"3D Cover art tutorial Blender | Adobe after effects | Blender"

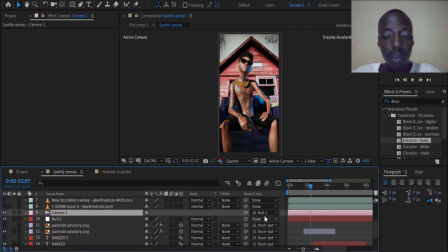478s
When you are adding the camera, you can parent it on the knob by dragging this tail and drop it to now, okay, this way,
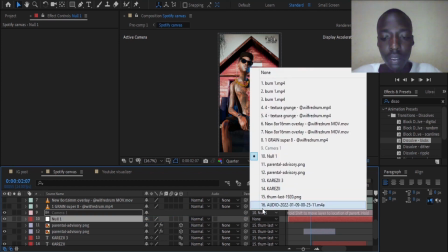494s
or you can select it manually like here.
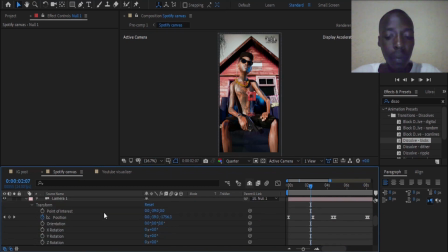499s
The keyframes that we added on the camera was to especially move from here on this pose up to, we jumped like from the fourth frame to the,
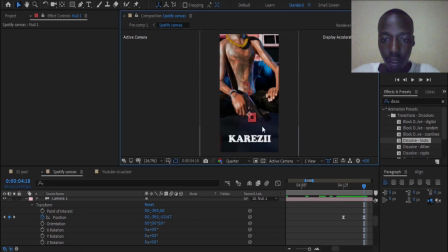516s
we jumped like six frames. And we got our details a little better. Okay. And to hide this kind of push or zoom animation,
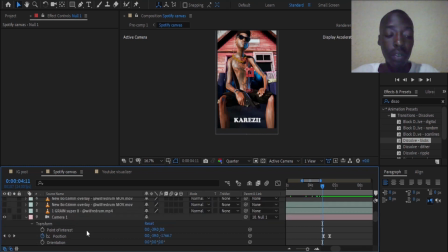535s
to make it look as a little professional, we added some transition. Okay. In my case, I added this little band transition.
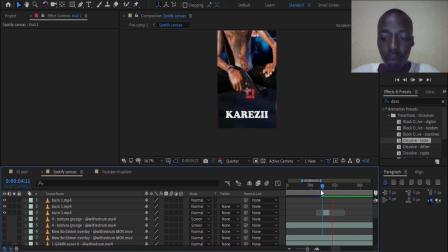548s
Now you can't really see how we moved from this position up to this one, and now we are seeing our details a little better, the pistol and the blunt and the title.
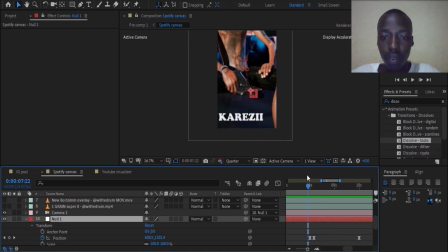561s
And the other keyframes we added was to move from that very same place or scene
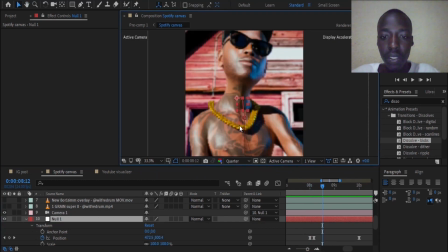570s
up to showing his chain and Ray-Bans, his face.
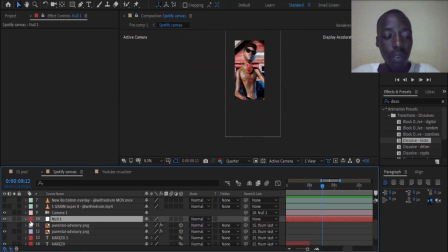576s
And when you listen to the audio, the artist was saying EQID, so I have to kind of show or represent our character.
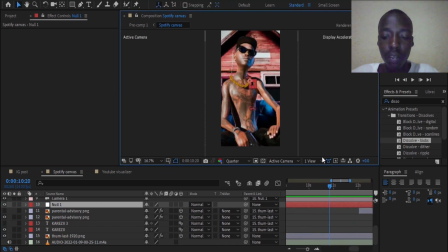590s
After a little while, our character made like the zoom out. And also, when the character reached this position, I also added back the title.
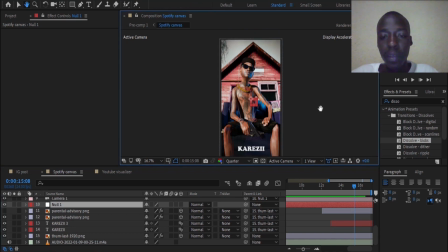611s Had a dream yesterday.
This way. So, in short, this is how I created this 3D cover art. See you guys later. Peace.